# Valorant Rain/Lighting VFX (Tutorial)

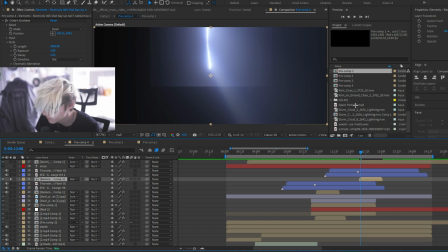So this lightning is not from Action VFX, actually. This one is from RTFX pack. And if I also have Red's God Rays, which is another big thing that I use for the lightning in this project,
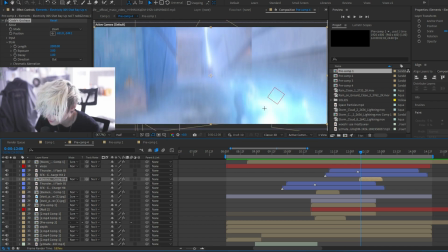I sort of made it face the gun to make it seem like it's connected in some sort of way.
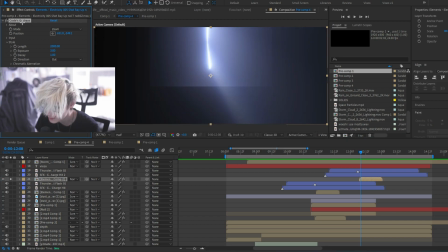I love this plugin. It's free and it's amazing. I really recommend everybody gets this plugin. These are the settings. I think this is default. I just lowered the exposure a tiny bit. The default exposure is a little too much for my liking.
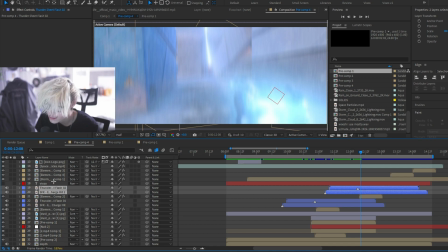A big part of this project is the sound. The sound is very important. Everybody needs to do sound design. It just immerses you fully into the project or whatever you are doing.
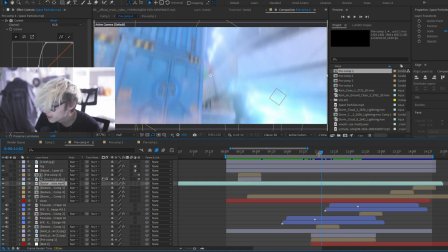It is half of the picture. So another thing that I added, actually, let's go back to the lighting.
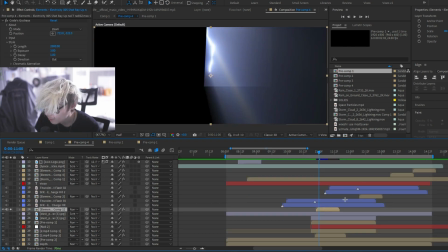So for example, right here, This is the lightning. But what I did, I masked out this house right here.
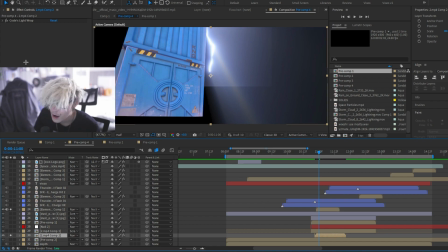Or not house, sorry, this container right here. And use this effect called light wrap. And what it does is it, well, wraps the light. Anyone who does the effects knows about light wrap.
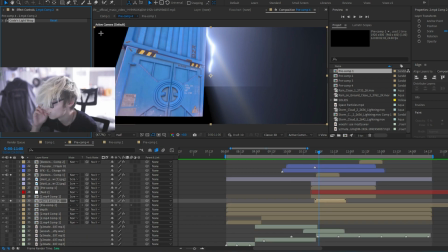Not professionally. I used it on anything that needed it. It just helps immerse you. It just helps you make the lighting more realistic. So I literally just masked out the container, used the lighting as the background source.
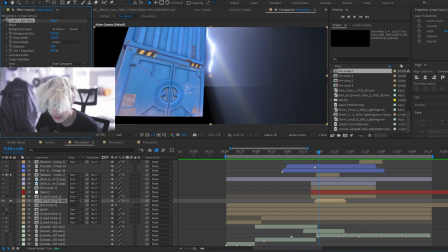And the width is a little bit higher than, you know, what realistic would be, but it is Valorant, and I thought this is what just looks best. So just play around with it. Don't overdo it though. Don't do this. It looks like it's in front now. Even this is a little too much. Like, you would usually do like this much, but I wanted to do a little more for this. So I used that on a few things.
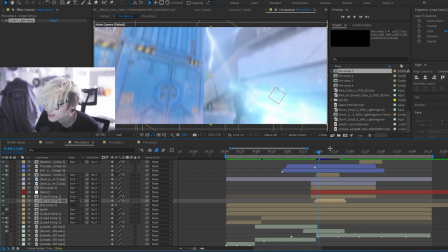I'm not going to show all of them, but that's what helps it sort of blend in better, along with the god rays again on this clip as well. This is without god rays. This is with. Let me solo this with, without. And yeah, so that's everything for the lighting and lightning.
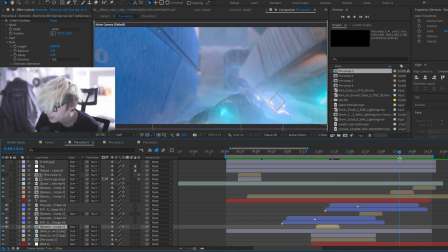Obviously here I used a few lightning effects as well, and it's just deep glow track to the bone.
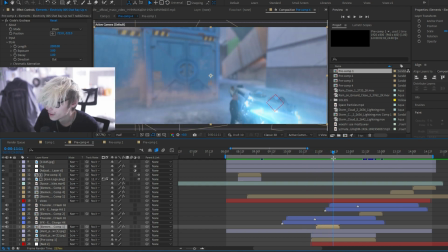That's it. So we've done the rain, we've done the lighting. A few extra things that I added is the sky.
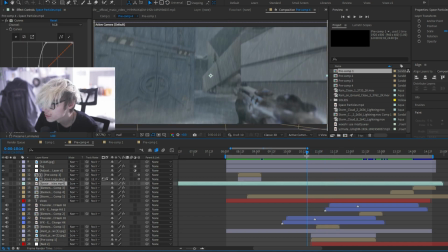I don't know if you noticed the sky, but let me go to a section where you can maybe see it, like right here.
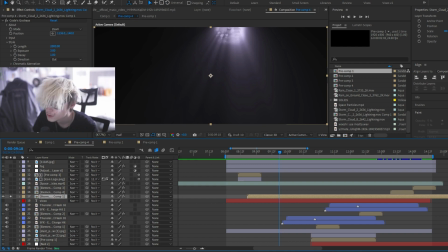You can see the sky. Let me solo the sky really quick. So for the sky, I used Action VFX as well.
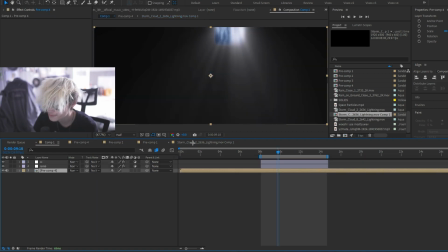It's just a storm cloud. I didn't do a full sky replacement. That's why I didn't use any fancy techniques or anything for sky replacement.
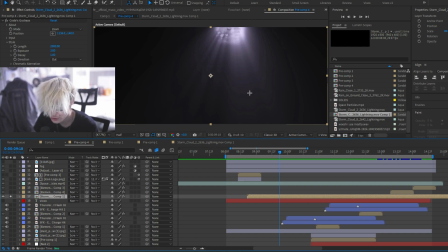I literally, it's the same as the rain. It's just an overlay masked and tracked to the sky.
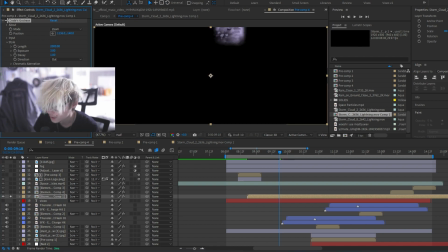So yeah, I didn't add deep glow.
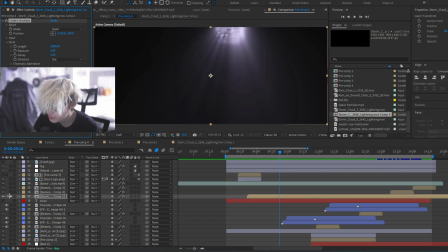I just added god rays for this, and I put it on screens, and then I tracked and masked it every time it popped up.
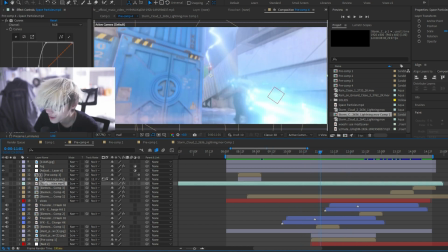And yeah, it looks pretty good. Some smaller effect base particles, again, just an overlay, not even tracked, just slapped on top.
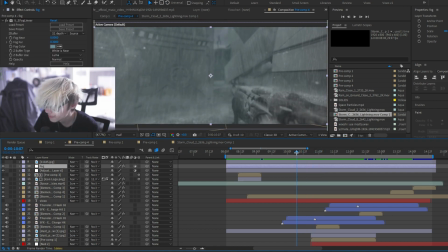You can't really see these that well though. Fog is a big part of, not really a big part, it's quite subtle.
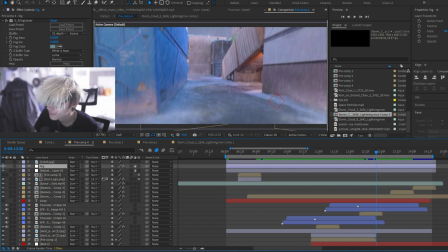I'll show right here. So this is before, this is after. It just sort of blends everything together, makes it look nice. Yes, it's part of the lighting. I used SC fog linear. I used the default that it came with, which is around here, and I just made it slightly bluer.
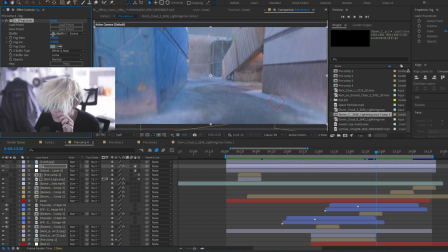And then I lowered it to 0.3 right here. For the depth layer, so let's talk about the depth layer.
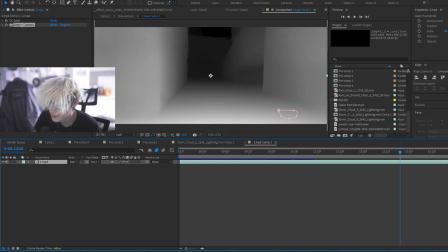For the depth, I use depth scanner. I know a lot of people have issues with it. A lot of Valorant community already knows about this plugin, but if you don't, then here you go. I use default settings, and I just normalize it instead of using the raw, which you should always do.
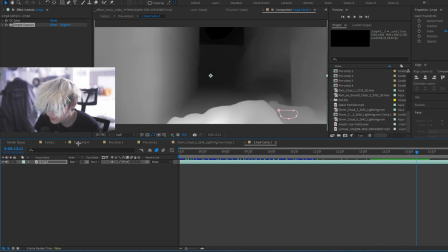Gives you a depth map. Again, people always have issues with this. I personally never had a problem with it.
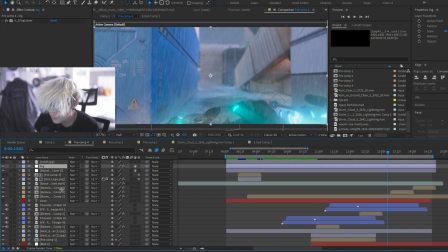And from this depth map, I put it into the fog, and I also put it into the depth. So the depth is probably my favorite plugin ever made. Depth of field in general is, I love it. I use FL depth of field. The reason I use this is because it's incredible. You can just select the depth and you can point what it focuses on.
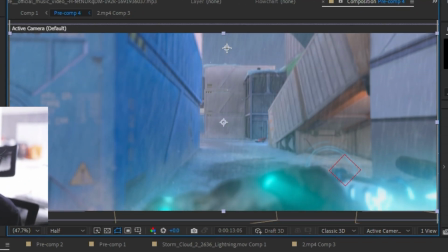It's amazing. Like, if I want it to focus on the background, there you go. If I want it to focus on the foreground, there you go.
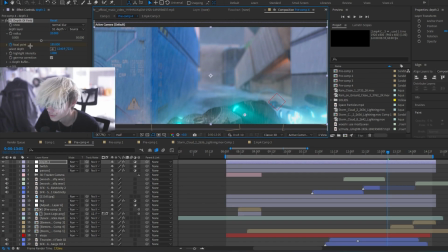And you can animate this obviously with the focal point. I used 20 radius. And another thing that I love about this plugin is, I'm not sure if it's free or not, it could be, so don't quote me on that.
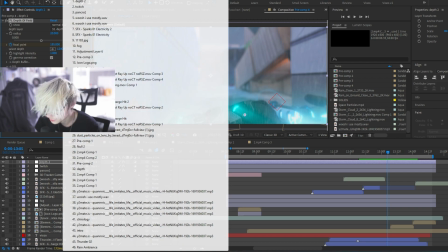But another thing I love about it is the custom iris. Now, I did have a custom iris on this project, but I think I accidentally deleted it.